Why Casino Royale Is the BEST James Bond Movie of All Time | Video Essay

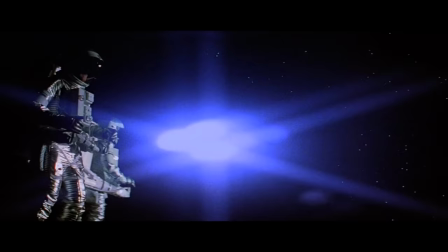[20:26]
I've spoken before about Tomorrow Never Dies and Moonraker using their action sequences as examples of influential moments in the genre,
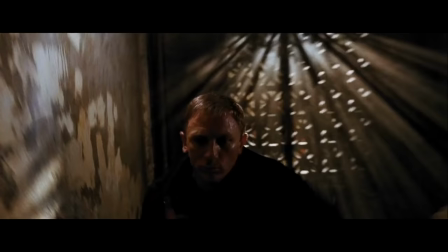[20:34]
not only influencing other action films, but even functioning as a well the Bond franchise would return to.
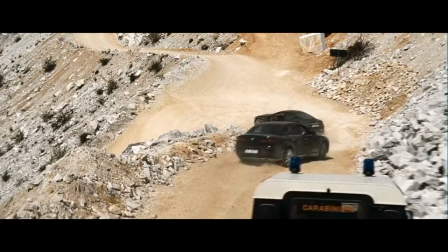[20:39]
Just as with choosing an actor to portray Bond, if something's worked before, why not revisit it down the line?
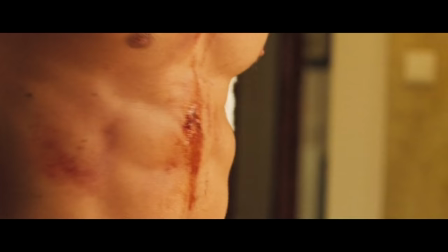[20:45]
But with Casino Royale, just as we had never seen a James Bond like this on the big screen,
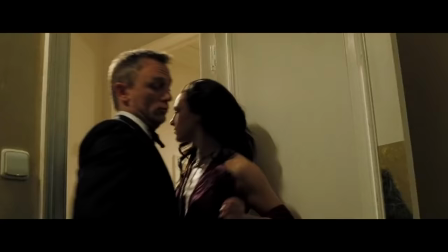[20:50]
there had never been anything in the previous 20 films like the action sequences we get in Casino Royale.
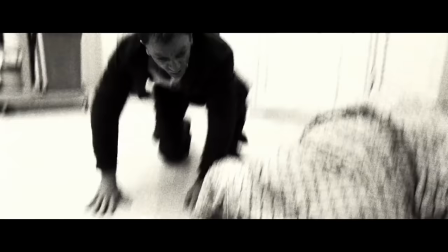[20:59]
That opening fight in the bathroom is one thing, but when the film moves to Madagascar,
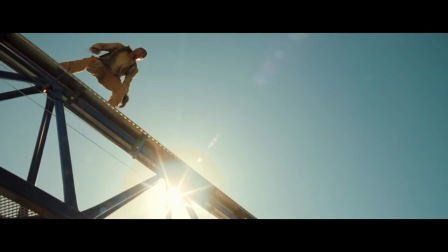[21:04]
it unleashes a new frontier for action cinema.
Parkour!
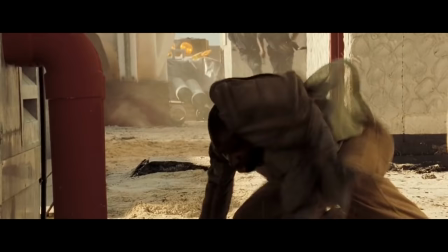[21:11] Internet sensation of 2004, and it was in one of the Bond films.
Here's where I stand.
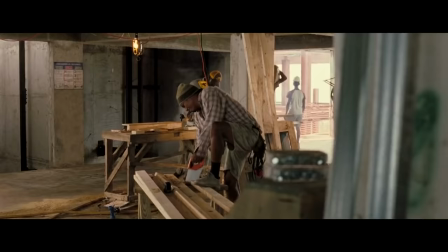[21:15]
The free-running sequence in Madagascar is the best action sequence in the entire James Bond series.
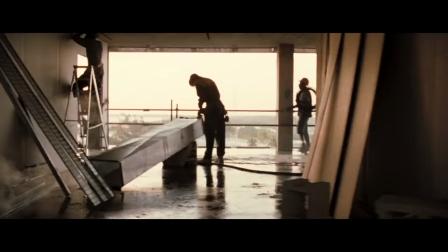[21:22]
Hell, it is my personal favorite action sequence in cinema, period.
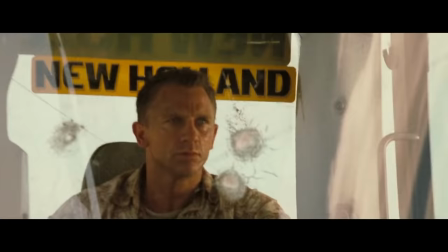[21:28]
It doesn't let up from the moment Bond's idiot colleague blows their cover, another testament to the confidence that Campbell and company flexed all over this film.
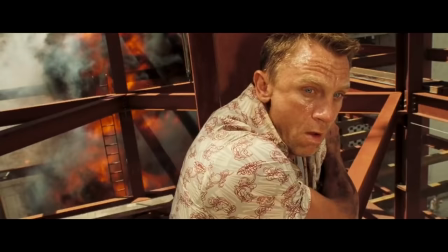[21:36]
In the physical craftsmanship shown by Sebastian Foucault and kept up with by Daniel Craig,
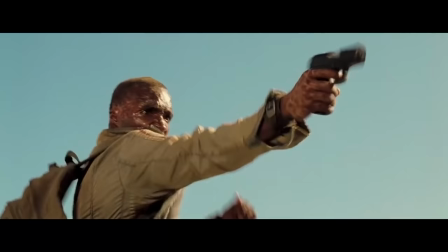[21:42]
combined with the relentless tone of the sequence keeps you on the edge of your seat no matter how many times you watch it.
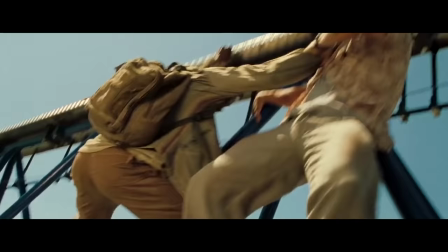[21:48]
It's like watching ballet. You don't necessarily know when the big technical move is going to come,
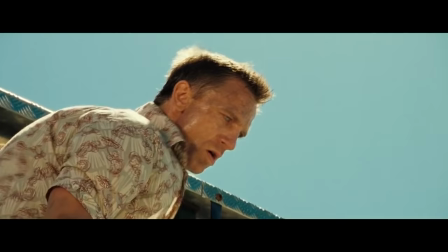[21:54]
but you know it when you see it, and you marvel at watching these pros operate at the highest level.
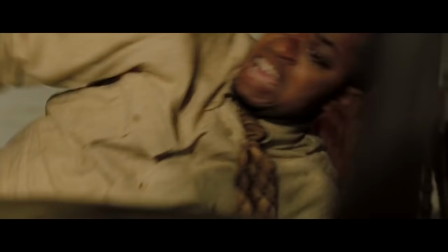[22:01]
And honestly, after the CGI onslaught that was Die Another Day, to say that Casino Royale has its fair share of CG, it's hard to tell.
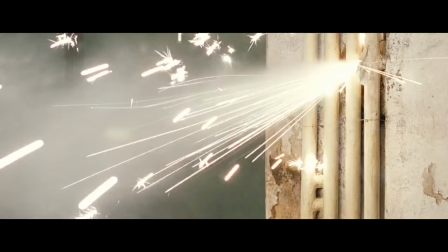[22:10]
Most of what's being done here is practical, and whatever isn't blends in beautifully.
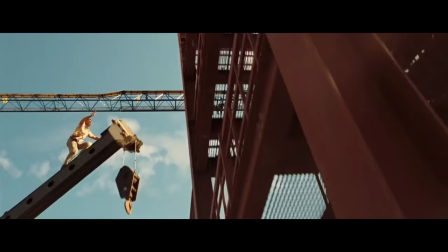[22:16]
Every beat works to showcase Bond's character, too. He's a blunt instrument, not an endlessly nimble gymnast.
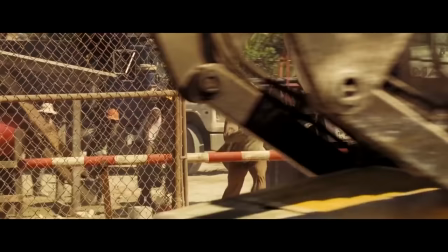[22:23]
Fukan rockets up steel beams. Bond uses an excavator as a ramp.
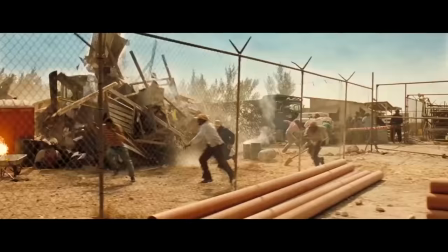[22:28]
Fukan vaults over a fence. Bond uses a bulldozer to smash through it.
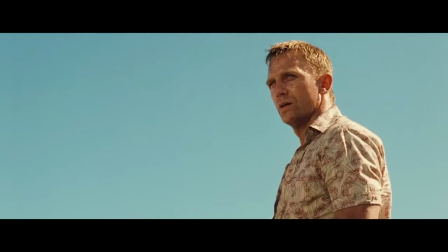[22:33]
Fukan throws his gun at Bond to throw off his balance. Bond just calmly catches it.
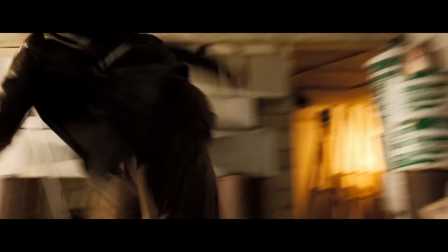[22:39]
Fukan vaults himself through a narrow opening at the top of a wall. Bond literally smashes through said wall.
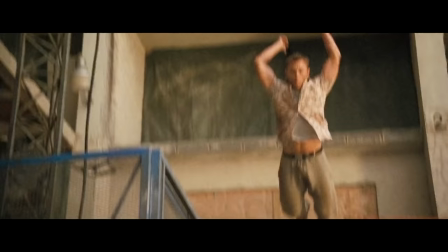[22:45]
Bond is a ruthless killing machine, and while his job was to learn what Fukan's bomb maker was up to,
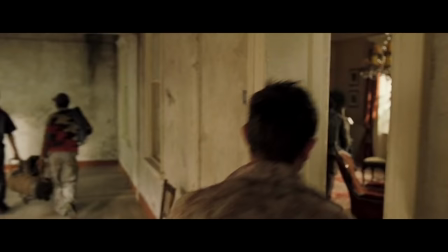[22:52]
at the end of the day, he's not going to just let him get asylum and escape to safety.
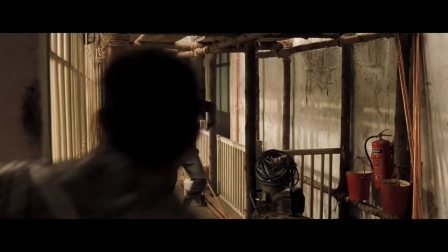[22:57]
Bond proceeding to wreak havoc on an embassy might have been a questionable decision, but if you watch through the entire sequence,
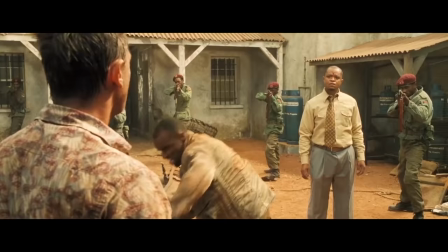[23:04]
including the explosion Bond causes at the end, the only person he kills is his target.
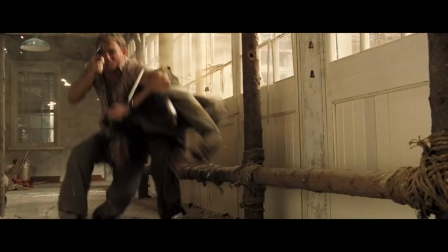[23:10]
And while it certainly helps the film to cite its action sequences as being revolutionary,
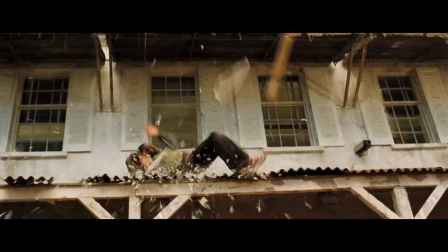[23:15]
fantastic, and in service of Bond as a character, do they also service the story?
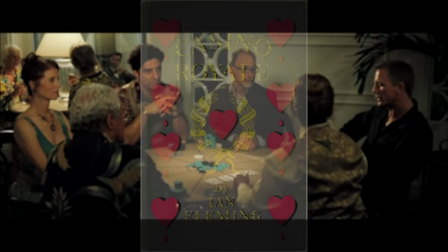[23:20]
Well, yeah, of course. But what is that story? Well, let's look at Ian Fleming's original novel.
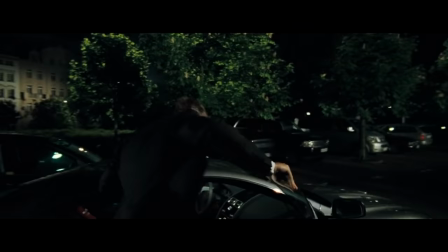[23:26]
A lot of Bond films use titles from the books, and most of those at least loosely adapt to the overall story, too,
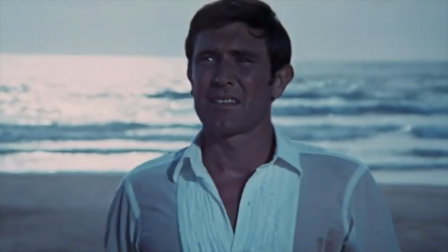[23:33]
but only a small handful are truly faithful adaptations. Casino Royale is probably only second to Honor Majesty's Secret Service
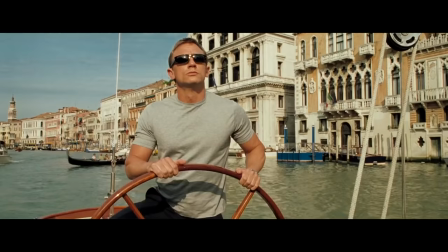[23:42]
as far as how closely it was adapted to the screen from the source material.
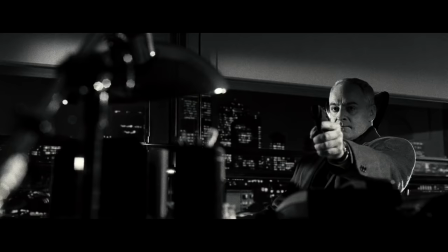[23:47]
Remember that brilliant pre-title sequence I've been gushing about this entire time?
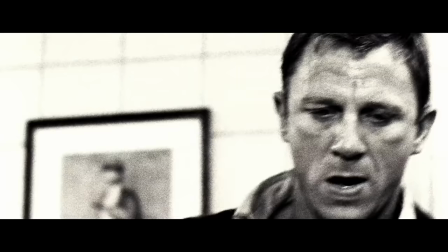[23:52]
Well, the first chapter of the novel describes how Bond earned his 00 status as well, and it's through the same method, two sanctioned kills.
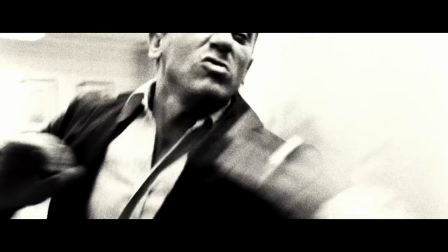[24:01]
Granted, killing a Japanese spy in the Rockefeller Center isn't quite the same as a brutal fight in the bathroom,
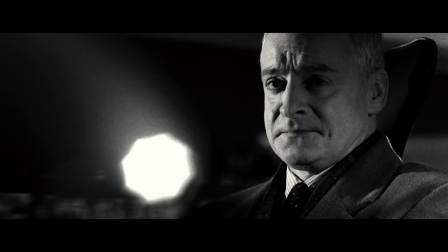[24:06]
but Bond's other kill in the novel, killing a Norwegian double agent who has sold out to British agents,
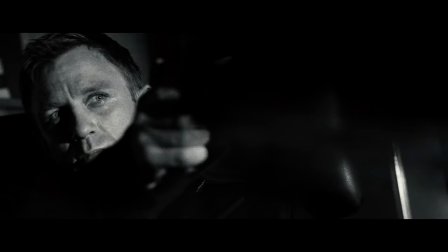[24:13]
directly mirrors his confrontation with Dryden.
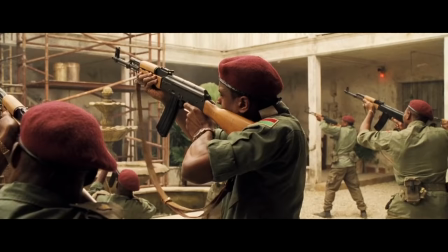[24:16]
This carries over into the first half of the film, where Bond learns both the positives and negatives of doing things his way.
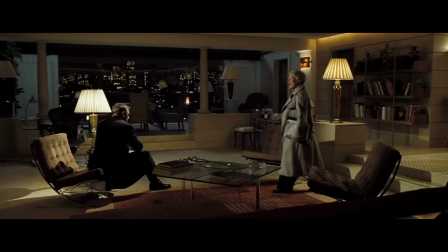[24:24]
After all, he is scolded by M after his incident at the embassy, and again,
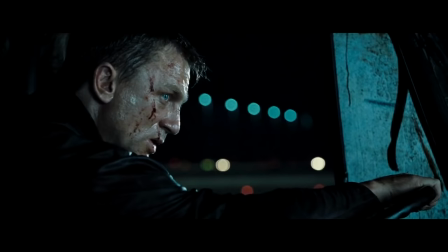[24:28]
about his recklessness in how he foils a plot to destroy an airliner which gets an innocent woman killed.